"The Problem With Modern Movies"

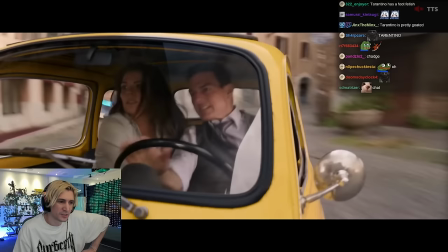Mission Impossible Dead Reckoning Part 1 also used the exact 40mm
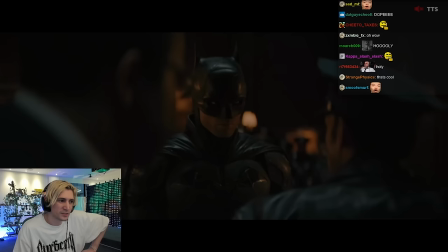Panavision lens on its Venice shoot that was used in the very first Mission Impossible film.
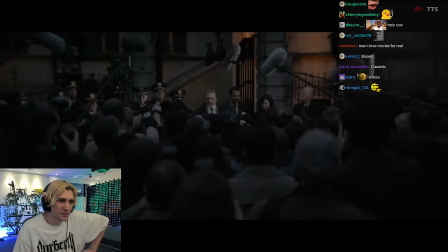The Batman used alpha anamorphic lenses that fell off drastically from the center focus
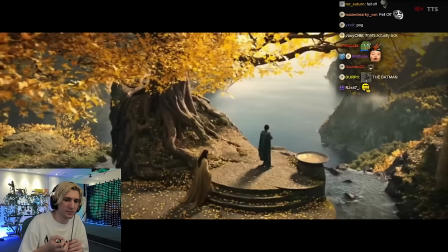and the edges of the lenses were soft and brought the attention to the center of the frame.
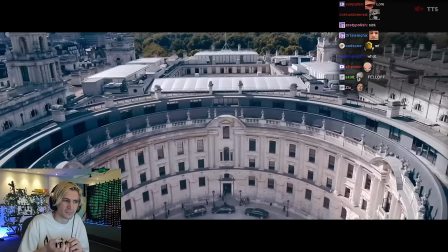Compare this to the RE Prime DNA lenses used on countless productions like Rings of Power,
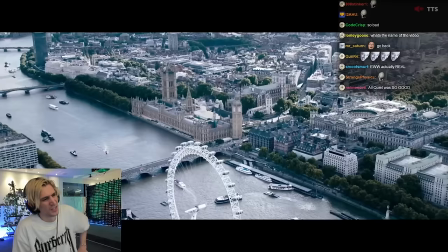Hijack, All Quiet on the Western Front, Peter Pan and Wendy, The Witcher, Men in Black, Solo, Ant-Man,
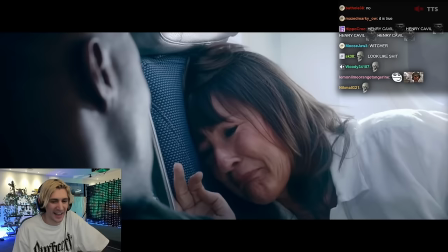and countless others. You'll see a vast difference just with the lenses themselves.
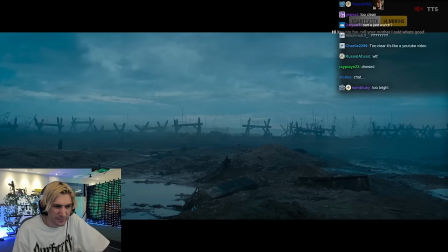Most of these examples are heavily graded and stylized, but if we look at these wide shots from All Quiet on the Western Front,
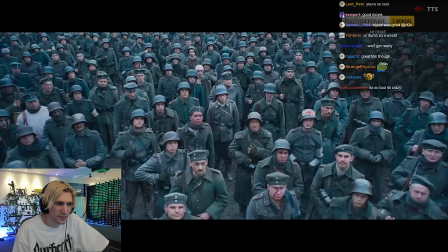there's a slight vignette from the grade in post, but underneath, the color is super pristine, crisp, and clean.
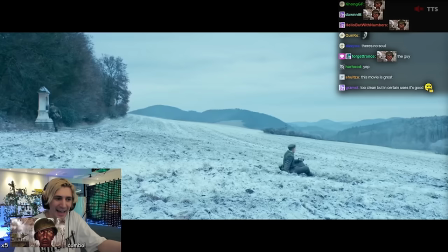Something that doesn't seem to match a gripping World War 1 story from the trenches.
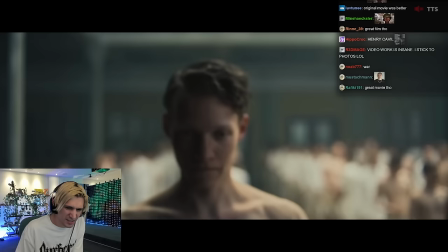And even though it's still a fantastic film, imagine if All Quiet on the Western Front was shot like the Batman.
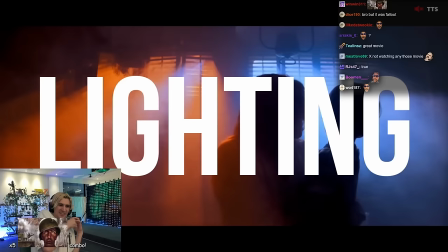What an immersive experience it would become.
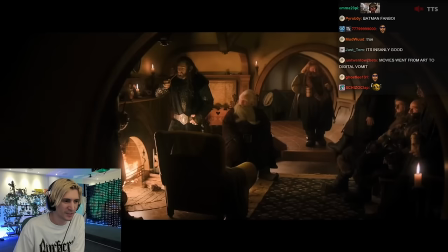Dynamic range and incredible digital sensors combined with advancement in color grading allow for infinite zones
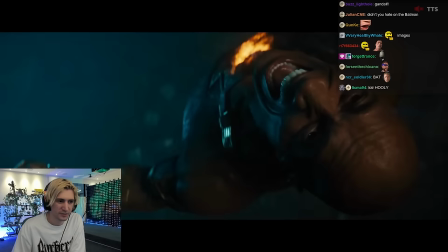and touch-ups on footage today where images are technically perfect, but really just flat.
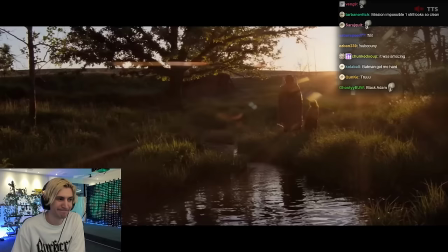Many times you can tell they're in a studio lit with LEDs, unlike films that use natural lighting in a simpler grade.
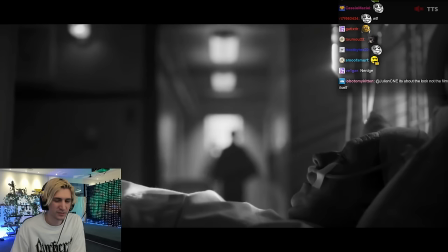Great cinematography is all about depth and separation through lighting.
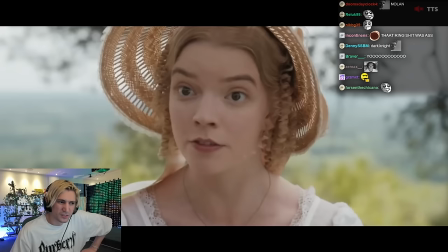The biggest mistake I see in filmmaking today is thinking that they should add more light to make the image look better.
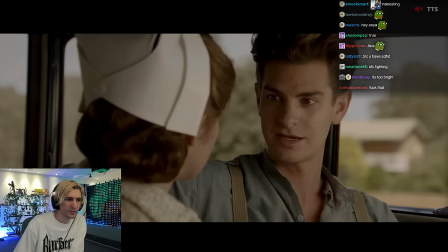And it technically does look better by not having shadows on faces or to remove any darker areas in scenes,
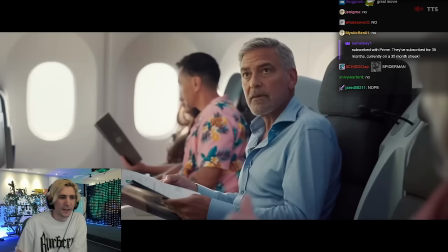but does it actually make it better for us as an audience? Let's look at Ticket to Paradise.
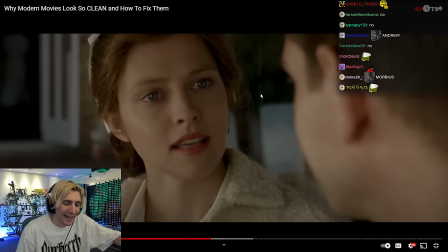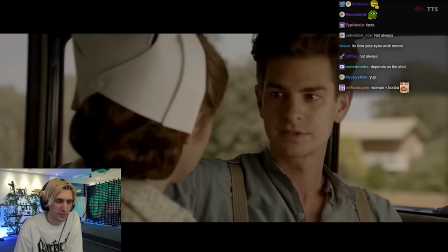Does it actually make it better for us as an audience?
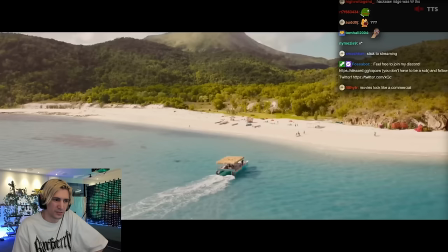Let's look at Ticket to Paradise. It's almost as if comfort was more important than the visual results.
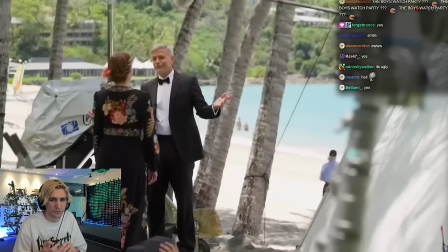The film looks technically perfect, details in the shadows and the highlights, exposed and graded well, but is it too perfect?
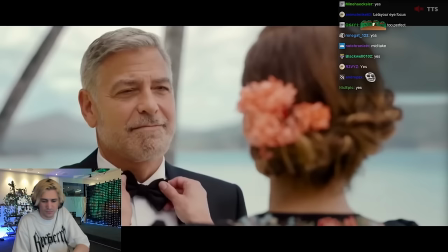These Hollywood icons are out in the bright sun, but they're not sweating or squinting.
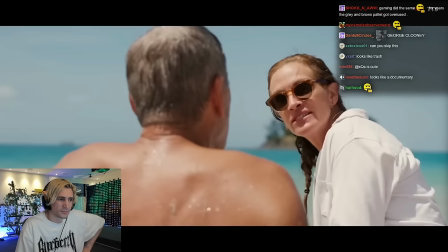We don't want to pay to see unpleasantness, but it comes at a cost where we just don't buy that these people are actually on an island.
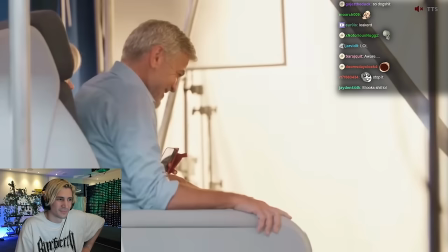We can feel the negative fill that's systematically added to create depth, just like we see in Emma as we cut from this wide shot to this medium shot.
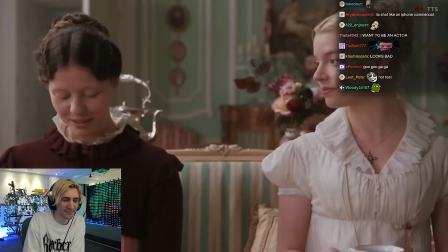The negative fill increases because the crew can now bring them closer. We start to no longer feel authentic and just feel fake.
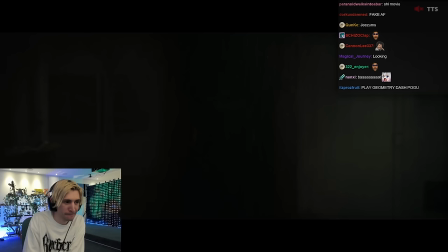The Batman was lit very dimly, even too dark for some audiences,
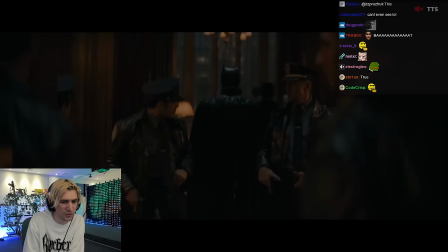but their use of lamps and lighting added to what really feels like a realistic Gotham City.
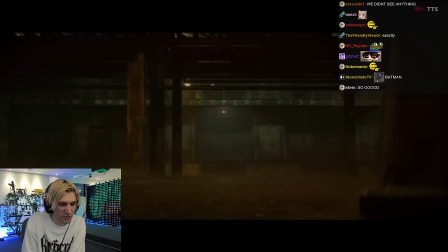It was lit like you were standing right there. Whether you preferred the lighting or not, you were right there in the middle of Gotham City.
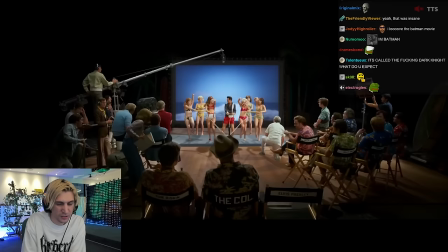a film like the batman can't look like gerwig's barbie lerman's elvis or
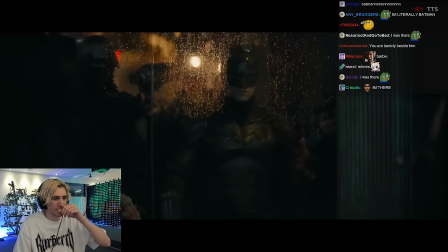parker's ticket to paradise because of audience's expectations but you can't argue
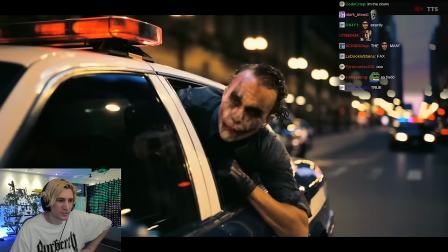with the fact that the batman looked better than all of those films we all love
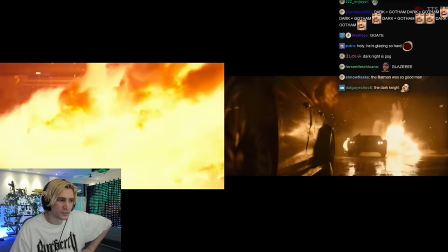nolan's dark knight trilogy but comparing them to the batman are still two vastly
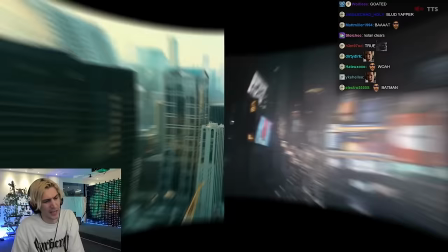different images okay good point as i was gonna shit on it i was gonna get mad which leads us to visual effects modern
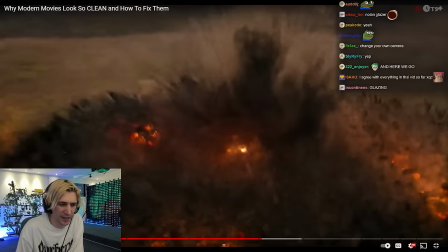movies are generally it's them by choice and I think he achieved exactly what he wanted with it and I think I think the result was
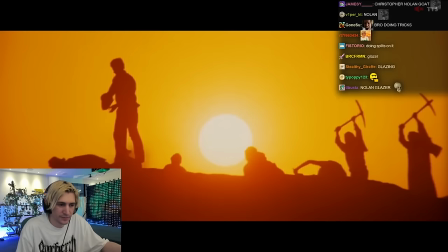enjoyable. No, it was Nolan's choice and it was good." More reliant on visual effects than the previous century of films shot on film.
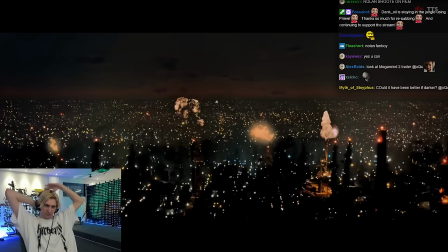Shooting imagery with little to no VFX allowed for more choices to be made
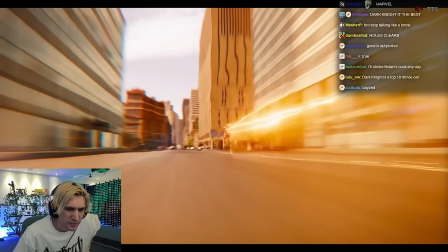in camera because you're shooting the world right in front of you rather than building it later.